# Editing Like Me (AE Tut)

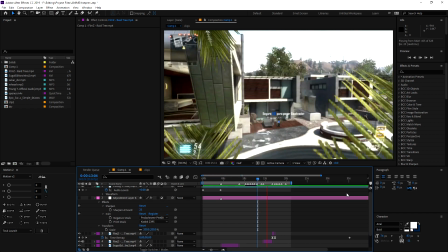250s On millies, that keep me a knot. I created history, it made me a lot. He tried to diss me.
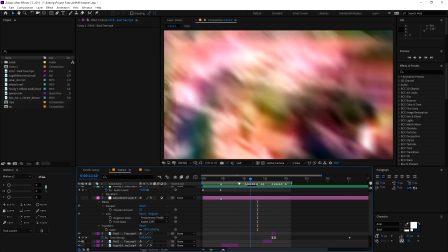255s
And once you get your pan crop on there and stuff, it should look better.
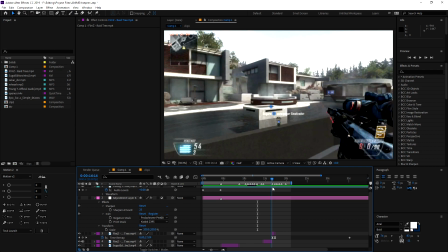259s
I usually put Twitch on the shot too, so you won't be able to see like the 2 or 3 frames before and then a couple frames after,
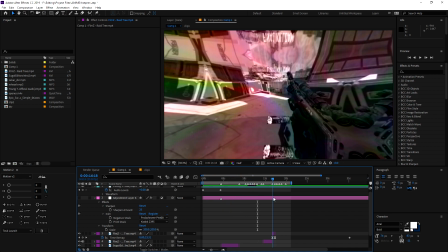267s
and it'll just make it all look good once you get the pan crop on there. So if it doesn't look that good at the moment, don't worry about that.
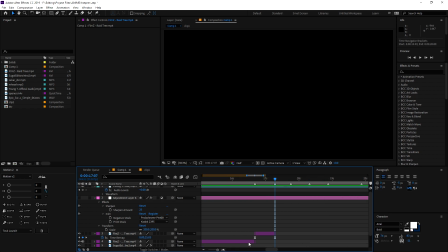275s
RSMB and pan crop are your friend, or in After Effects scale, I guess. So once you get to the kill cam part of things, you're gonna want to grab the clip again. I know it's a pain.
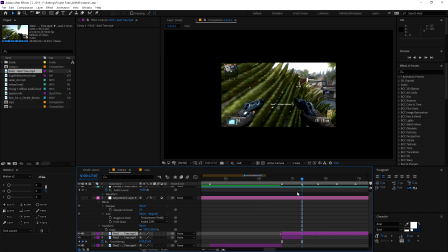286s
You can probably do this a million other ways, but this is how I do it.
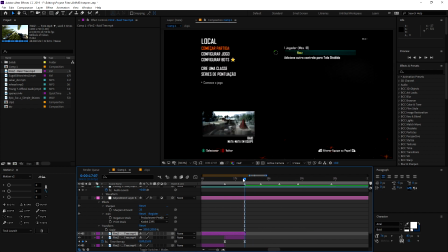289s
Go to the end of the clip again, find the last beat, or find the beat where you want the shot to hit. Tried to diss me and it don't focus. So We call him I want the shot right there. So what I'm going to do is I'm going to scroll over on the clip
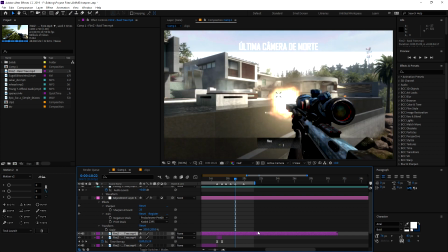308s
until I find the frame before again.
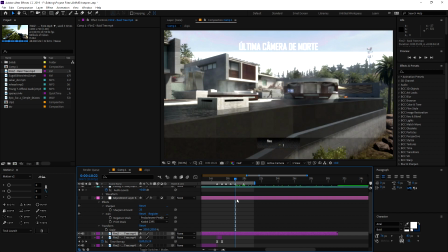315s
Come on, there we go. And I'm gonna Control-Alt-T, mark that again. And what you, on the last part, I time stretched it.
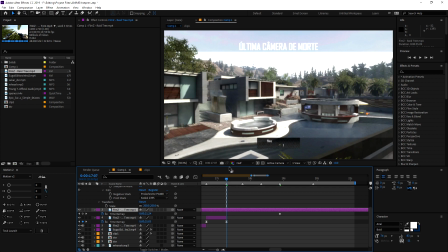327s
For kill cam, you don't have to. It's probably better if you don't. Once you're done marking that beat's set, you're good.
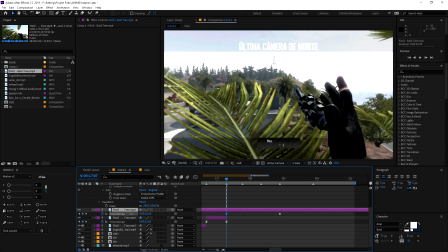334s
So you want to go back to the first beat of the kill cam, and you want to scroll back enough to where it's not too fast through the whole thing, but you still want it to speed up a little bit so you can make your graph pretty sharp. So find a good point.
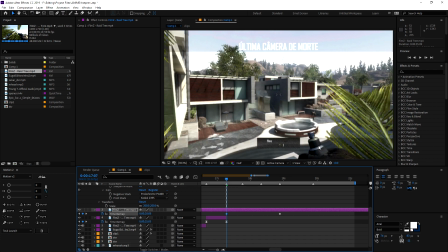347s
Usually I like to find something that's happening. So like he's grabbing a shock charge here, something's happening here.
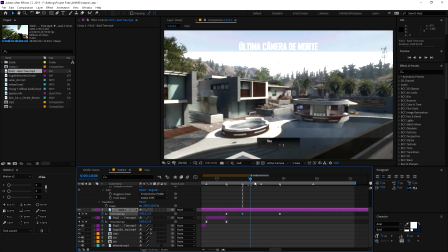354s
Here he'll grab the gun, and then here he'll do a little running man,
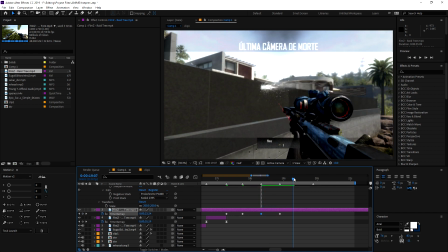361s
and it'll make it look nice and smooth. And then same thing on this last beat.
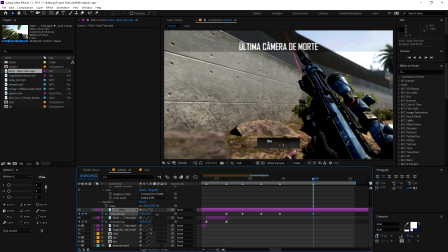367s
You want to just keep scrolling until his hand just about goes off the screen.
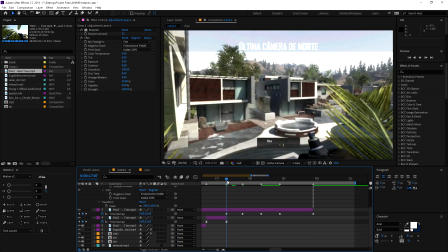374s
Control-Shift-D, go to the beginning, Control-Shift-D.
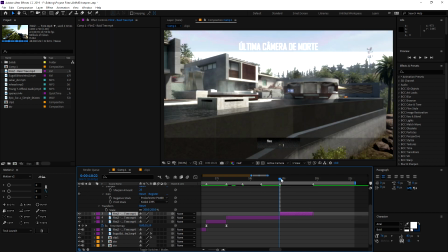380s
Split the reload off of the kill cam, because it'll just make it look better.
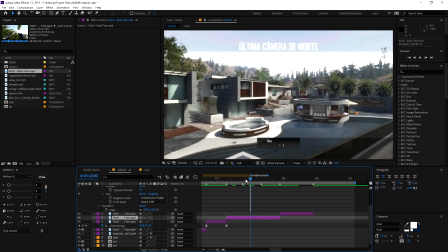386s
You could split all of these beats up separately, but I just don't worry about it. I just kind of do it all together, because it's pretty much, when you go into the graph, it's pretty similar to all of them.
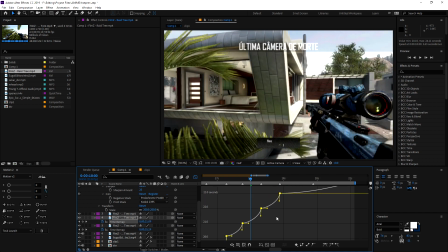395s
So yeah, you can just like do it like this all at once.
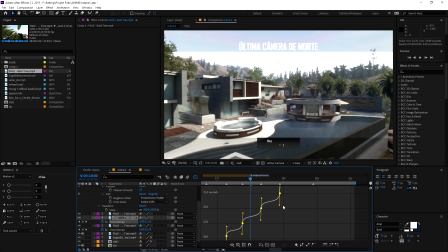400s
Makes it a lot easier. If you want, this one's longer, so you can make it a little bit sharper. This one's a little bit shorter, so you don't want to make it too sharp.
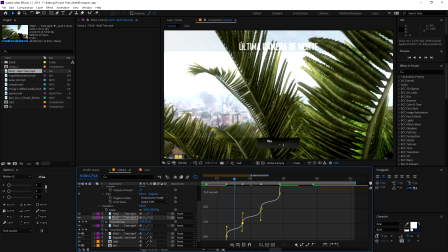408s
Just make sure that it flows nice. So bring that up a little bit. There we go.
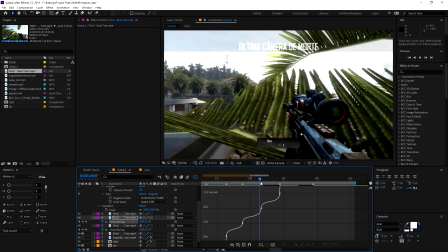417s
Slow, slow, slow.
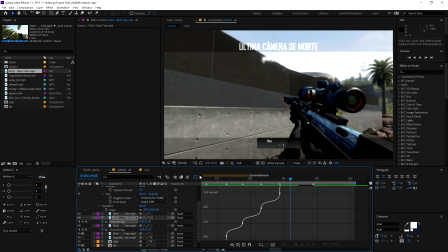421s
That'll probably look pretty good, but we'll check it out in a minute. We're gonna sync this reload really quick. You can delete all these beats before. F9 to easy ease.
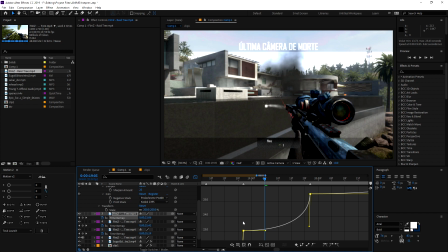434s
Bring this down, bring this up.
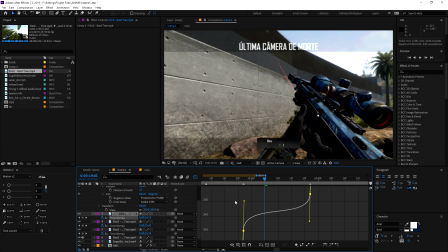437s
You're gonna want this a little bit slower because it's kill cam, and because it's a longer clip, so you'll be going into a synth after this.
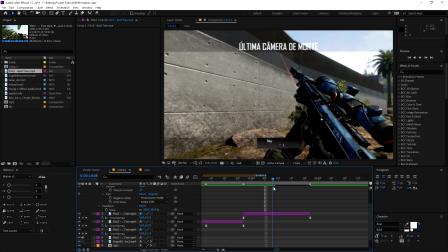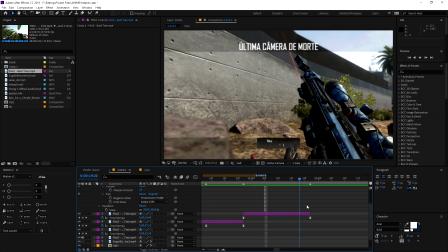455s
We'll see how that looks.
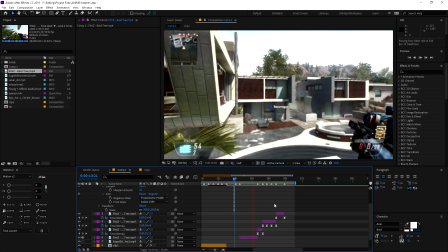460s I keep me a knot. I created history, it made me a lot. He tried to diss me and it don't false.
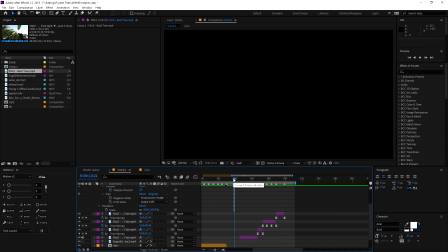466s We call him Chaucer cause they.
Alright, so the sync here is a little bit fast.
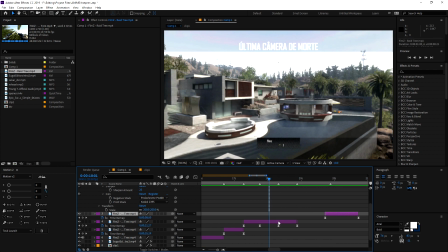471s
So what we're gonna do is we're going to leave this on the side, and we're gonna delete these two in the middle.
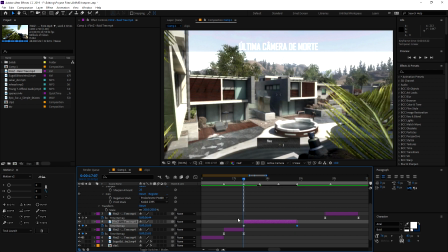482s
So what we're gonna do is we're gonna first press Control on both of these so that they go back to being regular keyframes.
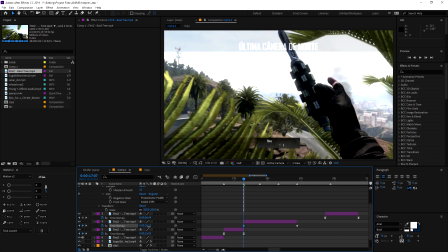489s
We're going to scroll this one to the right a little bit to maybe when he grabs the shock charge.
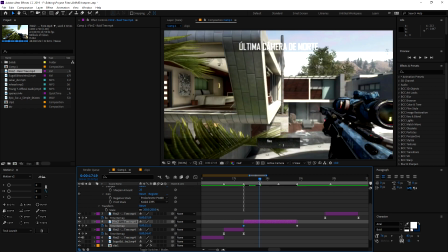495s
We're gonna see where this puts us. Okay, that's pretty good.